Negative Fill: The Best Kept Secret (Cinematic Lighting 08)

So by now you should be familiar with what the fill light is and how to use it on your films. But what's this thing called negative fill? And how can you use it to craft the look and the shape of your images? Well, in this video, I'll not only answer those questions, but I'll show you some professional tools and some DIY solutions that you can use on your next project.
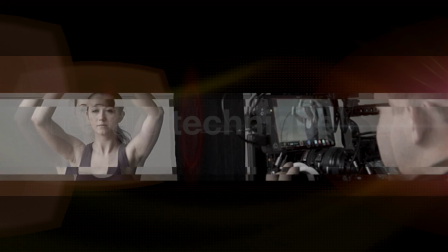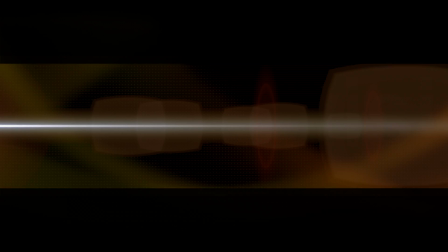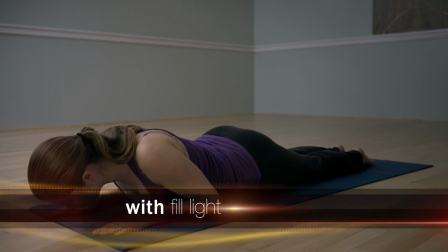28s
If the fill light adds light to the shot in order to decrease contrast levels of the key light, negative fill is the opposite.
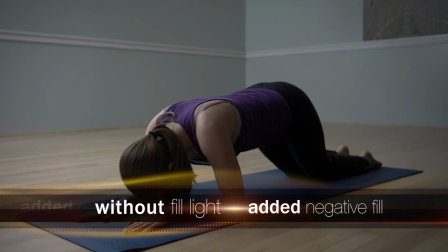35s
It removes light from the shot in order to increase contrast levels.
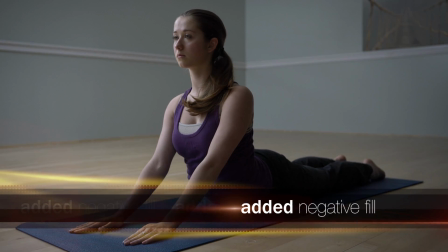39s
Anytime you're looking to make the blacks or the shadows of your image darker, consider adding negative fill.
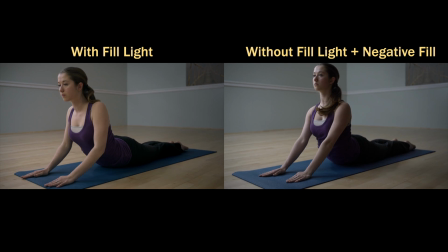45s
I'm guessing right about now you're thinking, if negative fill is about removing light, can't I just turn lights off?
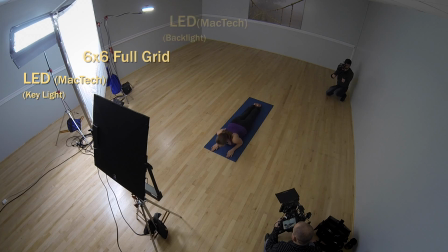50s
Yeah, that's where you start. But many times, simply turning off a light isn't good enough.
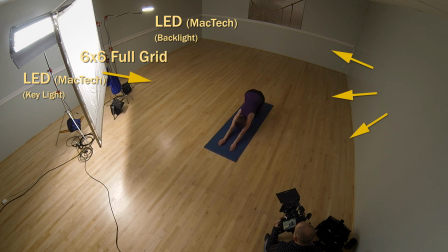56s
To stop light from bouncing around and filling in the shadows, additional measures have to be taken.
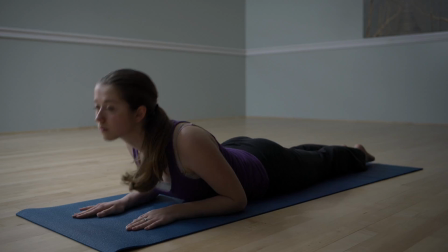61s
Enter negative fill.
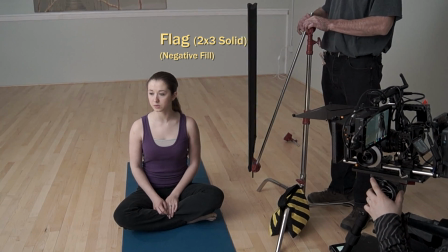63s
Typically, negative fill is a flag of some kind and it's positioned to cut the light bouncing back into the shadows or the fill side of the shot.
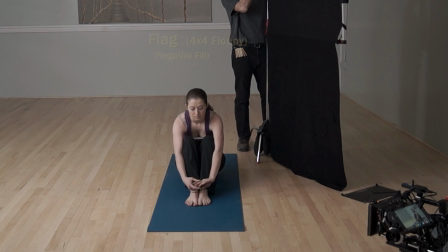70s
Another way to look at it is that the fill side of the shot is reflecting everything that it sees into the camera.
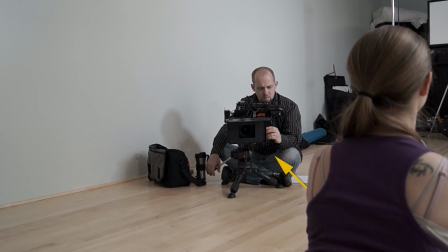76s
If you're looking from the talent's position, the fill side of the shot reflects the light from that angle.
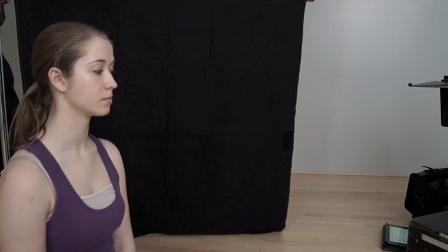81s
If it's a wall, it reflects that wall. If you put a black flag there, it's now seeing black and it's reflecting black.
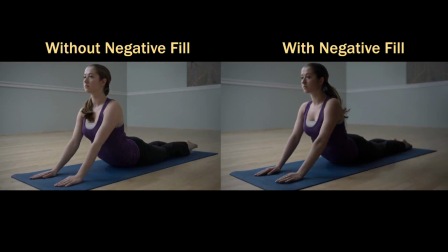89s
Now that you know what negative fill is, let's put it into practice.
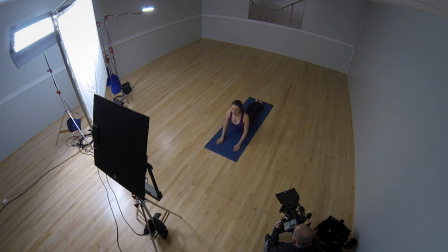96s
When I first began, I'd often think to myself, I'm inside and I can control the light at the location, so I don't need to worry about negative fill.
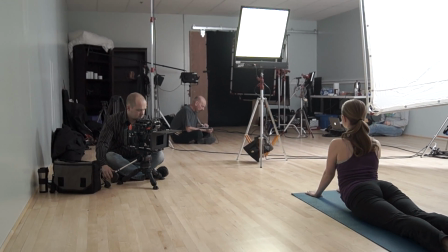104s
Wrong. That can't be further from the truth. Even if you can turn every light off in a location, you should still be thinking about negative fill.
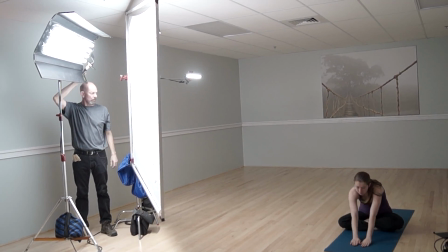112s
That's because every light you turn on adds to the ambient light levels. It's adding to your fill.
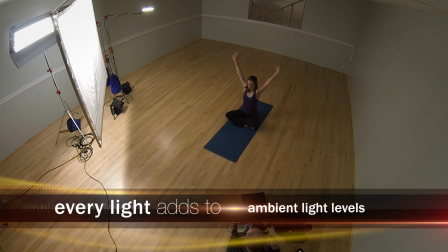119s
Like it or not, light continues to bounce around the room, off the walls, off the ceiling, everywhere.
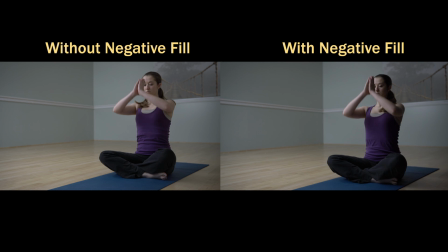125s
So to make sure your blacks are deep and rich,
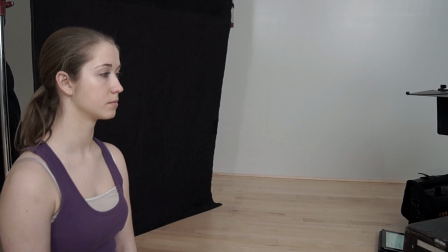127s
add in a flag or a floppy to cut the light levels to the fill side of your shot in order to increase your contrast.
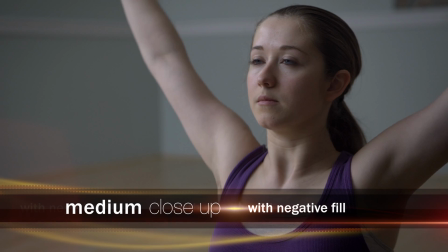134s
The size of the negative fill you use will be dependent on the shot size and the size of your subject.
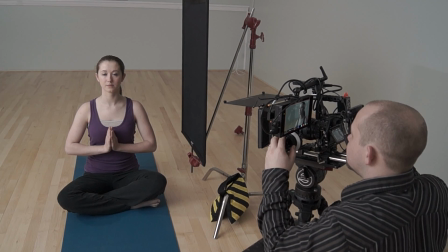139s
The smaller the shot and the subject, the smaller the negative fill can be. You might be able to use a 2x3 solid or smaller if the shot is only a close-up.
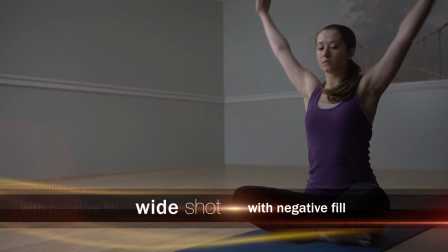148s
The larger the shot and the subject, the bigger the negative fill has to be.
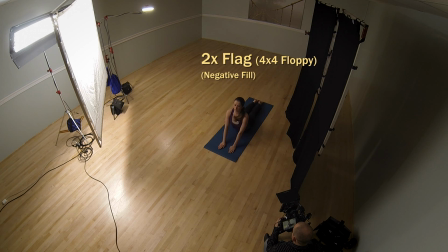152s
If you're on a medium or wide shot, you might have to use a 4x4 floppy or even bigger.
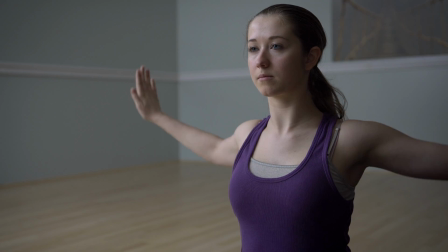157s
As a side note, here's a neat little trick. Let's say you want to increase the contrast levels overall for an interview, so you bring in your 4x4 floppy.
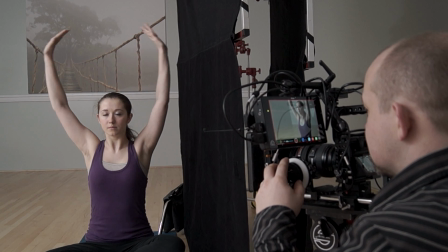164s
And now you have the contrast set to where you want it overall, but you still want to bring up just the fill levels on the face.
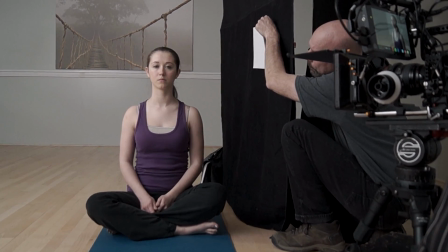170s
What do? Well, it's simple. Just add in some copy paper or foam core. You can easily tape it to the flag and put it in the position that you want it.
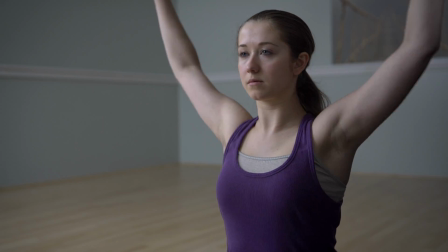178s
This way, the overall contrast isn't affected, just the part of the shot you want it to bring up.
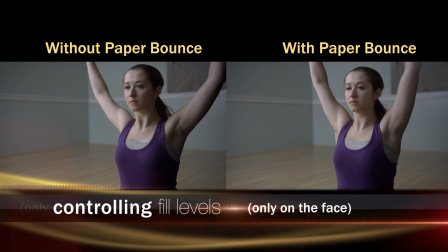183s
Another way to use negative fill is to help control the colors of your shadow.
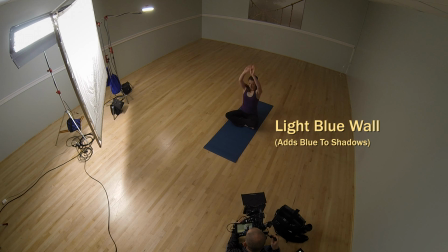187s
Maybe there's some colored walls and they're contaminating your shadows, turning them a color that you don't want.
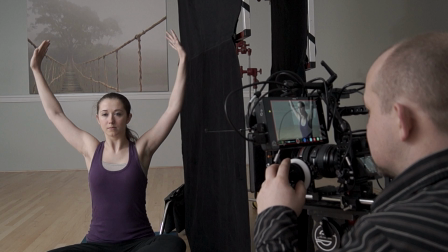193s
Simply add in a large negative fill to block the bounce light, and then bring in a white card to dial in your fill levels.
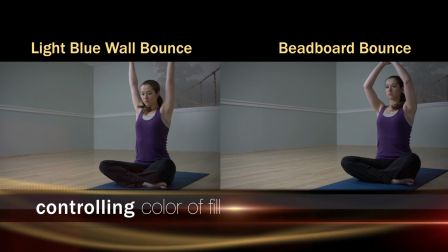200s
Now your shadows will be clean since they will be filled with a white bounce. You should also be thinking about using negative fill anytime you're shooting an exterior scene.
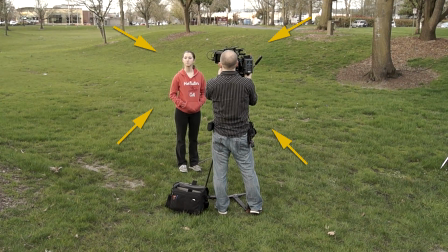209s
Outside light bounces around everywhere.
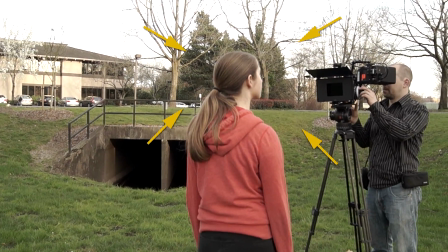211s
And here in the Pacific Northwest, we usually get a lot of overcast days that really flatten out our exterior scenes, making them boring.
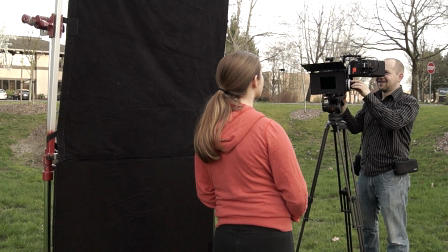219s
So to add contrast to the shot, I'll bring in negative fill, which instantly adds contrast and shape to my images.
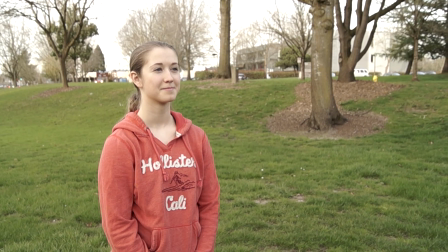226s
The tricky part of using negative fill outside is that the subject sees so much of the environment.
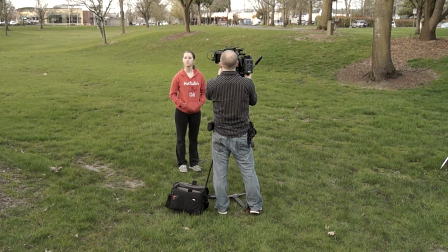231s
That means that the fill side is getting a lot of contamination from the sky and the ground, everything around it.
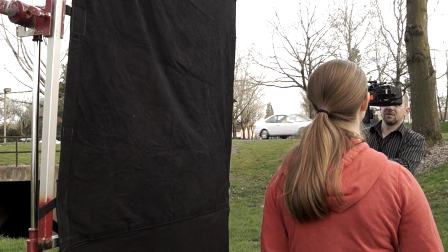237s
So you have to use bigger pieces of negative fill in order to see a difference.
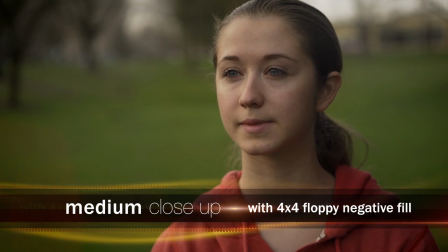241s
Most of the time, that means using a 4x4 solid, but usually that's only good for a close-up or maybe a medium shot.